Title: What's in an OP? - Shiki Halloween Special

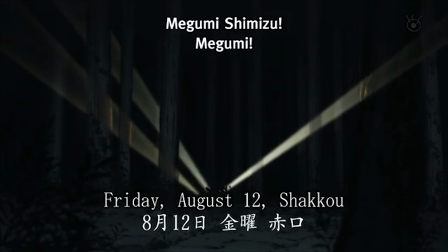0:00 Well, guys, it's I can't think of a pun that hasn't been overused-tober, and you know what that means. Thanksgiving content.
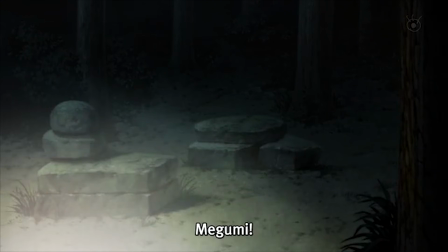0:06 Wait, no, most of you are American. I guess that means it's time for my contractually obligated YouTuber Halloween special.
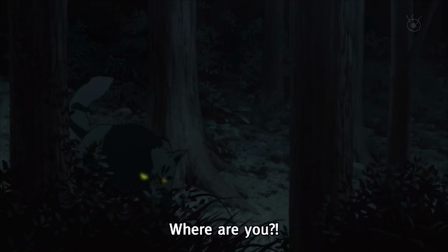0:12 Well, I say special, but it's more me dissecting an OP I was planning to get to anyway, because both it and the show it's part of are great.
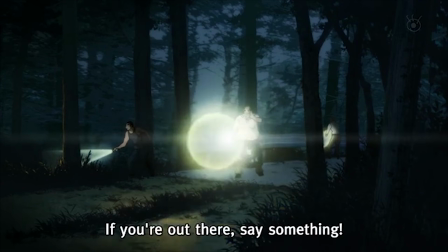0:19 Shiki is one of my top three horror anime, an all-time classic, and if you're looking for something to make you break out in a cold sweat, you should definitely give it a watch.
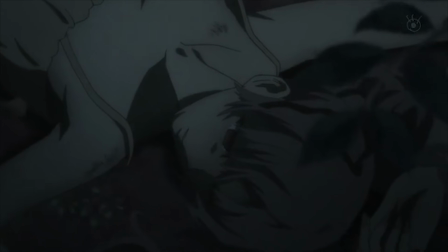0:26 Every episode of Shiki opens cold, with a few quick tense scenes to ratchet up the suspense before we freeze frame over some grisly image and a creepy music box starts playing.
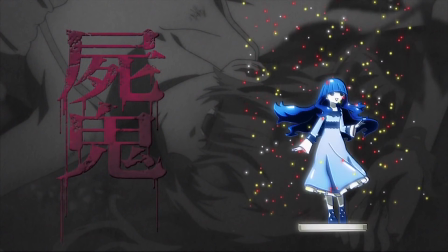0:35 As a little porcelain effigy of Sunako Kurashiki dances around, we cut to an erratic color-negative shot of an old European mansion,
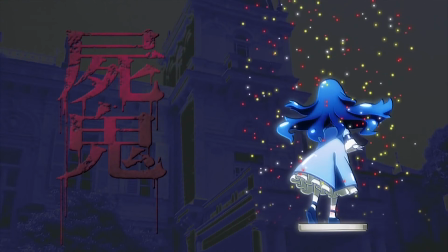0:43 the house that her family had built before moving to Sotoba.
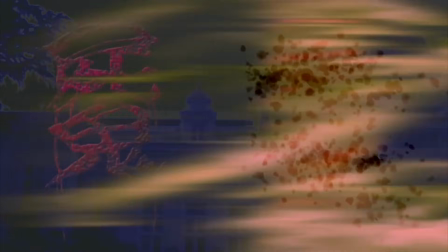0:46 She erupts into a whirlwind, a motif that will crop up later, which brings us to a tangle of pulsing veins that flow into Chizuru Kurashiki's hair.
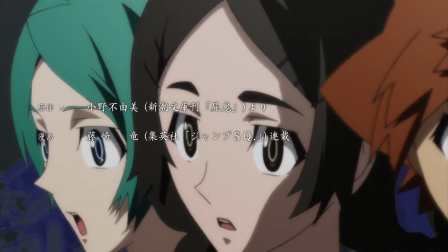0:54 The camera spins around the principal cast, and when it cycles back to where Chizuru should be, we see a spooky, scary skeleton in her place.
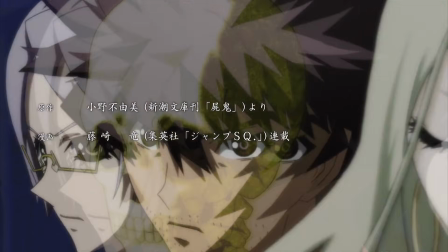1:01 This is a not very subtle way of showing that she's a vampire.
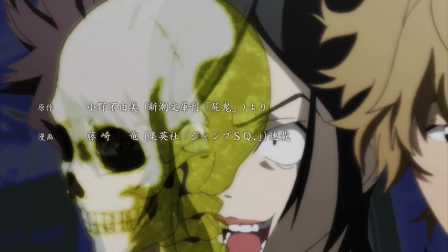1:04 The OP is pretty brash about telling you more or less exactly who's going to die and how using these skeletons as symbols,
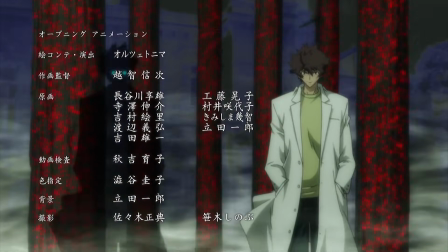1:11 because it's confident the show can scare the bejesus out of you either way.
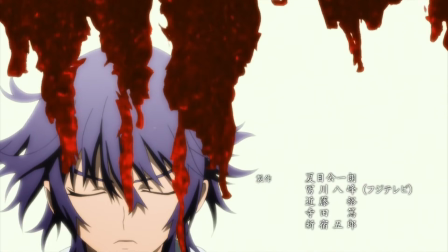1:15 For example, a torrent of blood brings us down to Natsuno Yuki, our hero if you can call him that, as his eyes are open to the truth of what's going on with the Kirishikis,
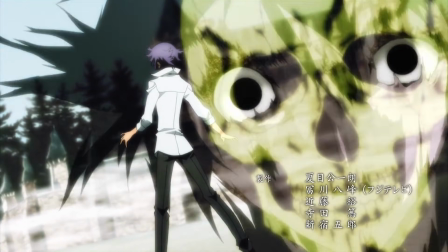1:23 but no sooner does he become aware than his humanity is stripped away from him.
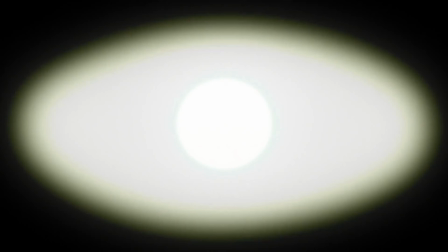1:27 Interestingly, this happens in the full light of the sun, hinting that Natsuno is fated to become a Jinro, a special Shiki that still has a pulse and can walk in daylight.
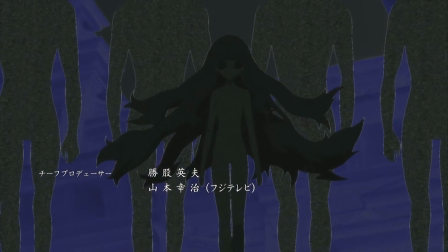1:35 We then see Sunako walking in the darkness with her followers behind her. In front, her silhouette apparently moves to kiss an older gentleman.
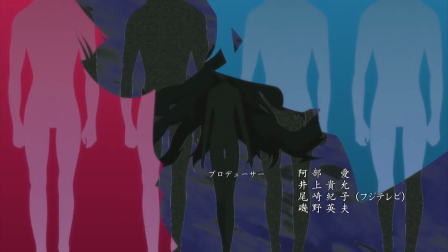1:42 It's a bit hard to tell who it is, but I think from the context that it's the nobleman who turned her over a century ago.
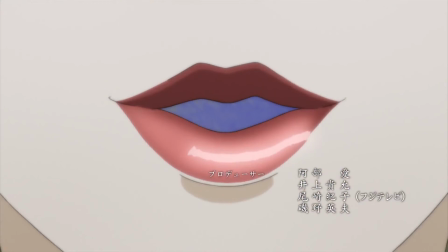1:47 In line with that kissing theme, which also crops up in the lyrics of the song, Chizuru's lips part to swallow us up,
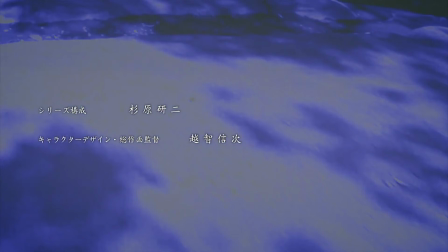1:53 and inside we see more erratic shots of a country road running beneath our feet.
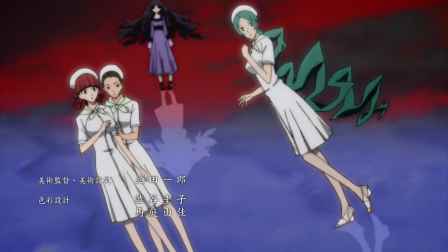1:57 As the sky turns blood red, we fly past a number of the series' characters, all of whom seem to react to our presence with fear or disdain.
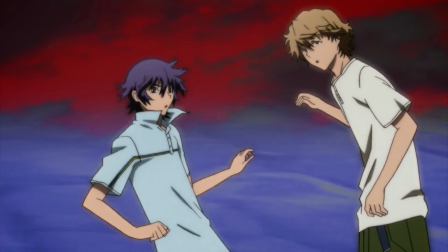2:04 We literally come between Toru and Natsuno, which perhaps implicates us in the tragedy we're about to watch unfold. Those who've seen Shiki through to the end know that the series has a bit of a bone to pick with its viewers about their enjoyment of gory bloodbaths,
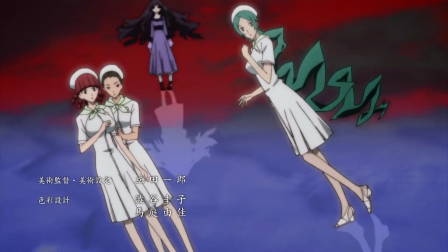2:17 and this appears to reinforce that attitude. At the end of the line we find Sunako, who once again dissolves into the air.
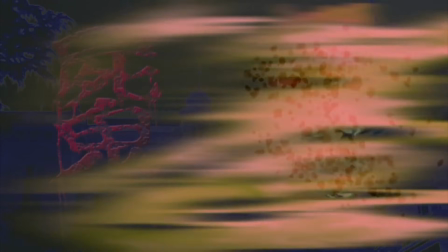2:22 These shots make us associate her and the rest of the Shiki with a force of nature, like a tornado or a plague,
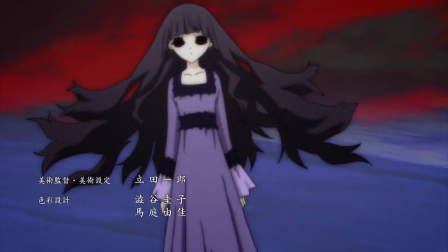2:28 which is the lie that the series tells us early on before showing us their human sight.
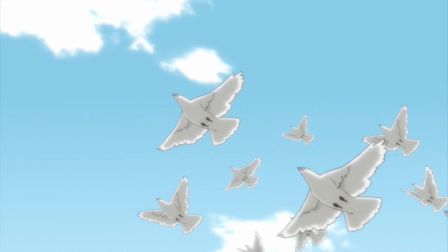2:32 This is matched with an image of a dove, a peaceful, innocent symbol, being plucked from its flock and violently transformed into a crow.
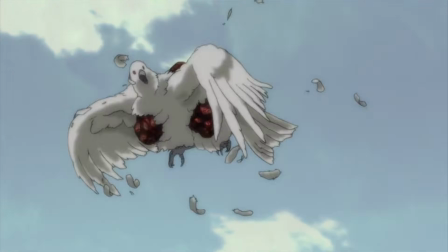2:39 The concept of corruption immediately springs to mind from this beautiful bit of animation, but it also suggests an inversion of the norm.
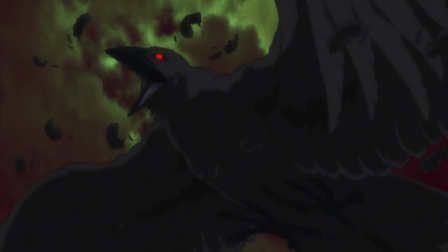2:45 One can't help feeling a little sorry for the lonely bird despite its new frightening appearance, and indeed, we're supposed to identify with the Shiki by the end of the story.
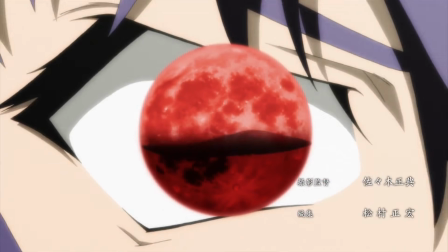2:54 Drops of blood begin to fill up the red moon, which is imposed against Natsuno's eye to once again foreshadow his transformation into a Shiki.
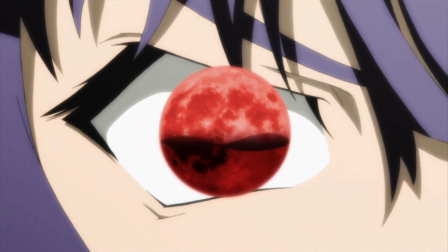3:01 The half-empty moon speaks to the Shiki's nocturnal nature and unquenchable thirst for blood.
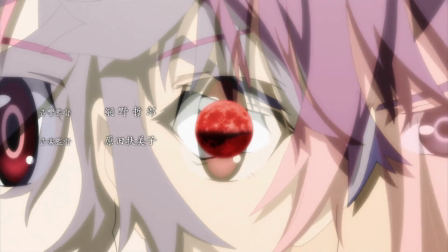3:06 Megumi's eye overlaps with Natsuno's briefly, drawing a connection between them and implying that she might pose a danger to him as his vampiric stalker, but as we pull out further, she's replaced by Toru,
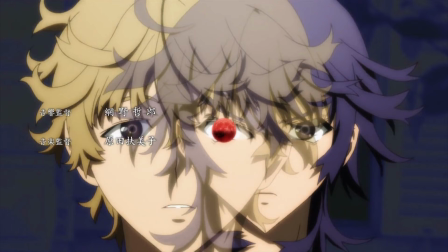3:16 the Shiki who eventually kills Natsuno despite being his best friend.
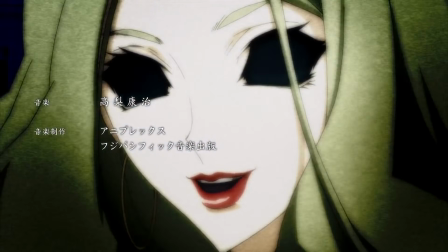3:20 In front of his temple, the monk Seishin offers his hand to Sunako, but it's Chizuru, who represents the more predatory and unrestrained aspects of the Shiki, who turns in response.
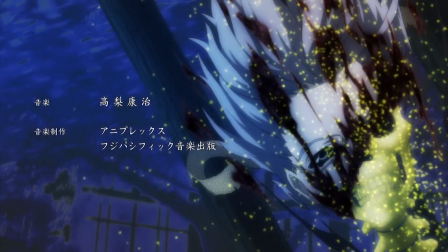3:28 Under her gaze, Seishin, suddenly inside the mansion instead of the temple, resigns himself to his fate and is killed, mirroring what happens to him toward the end of the series.
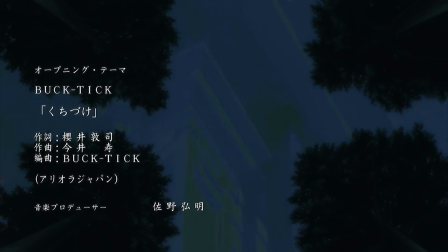3:37 Megumi's life is also taken, and what appears to be her and Seishin's essence wraps around Sunako,
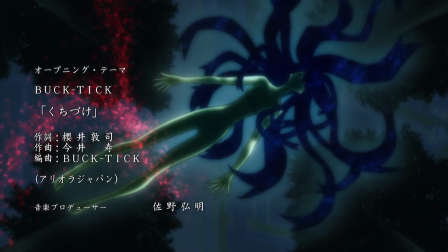3:42 who, despite being framed in a very ominous way, is gesturing as though she wants to embrace them.
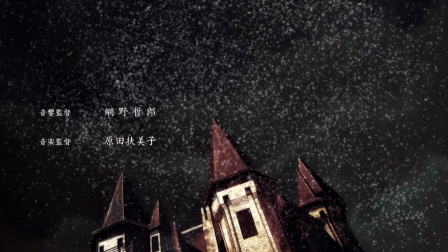3:47 This essence, which can be seen earlier in the OP rising up in a cloud above the mansion,
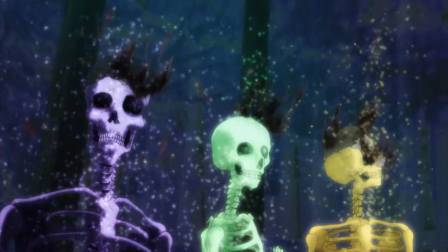3:52 emanates from Ritsuko and Toru and everyone else who turns as well, except for Natsuno, who never joins the rest of the vampires.
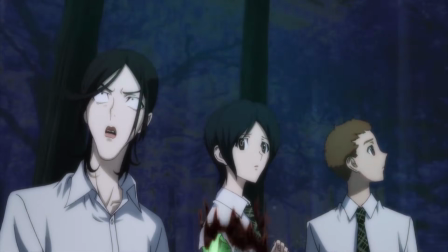3:58 The unique colors of each skeleton and the essence flowing off them reflect that they do retain their identities after death.
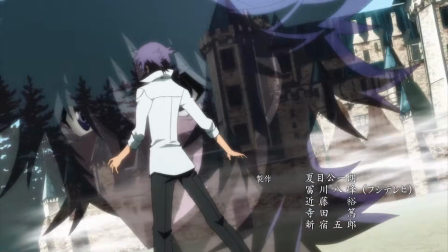4:05 Clever framing even gives the skeletons a bit of personality.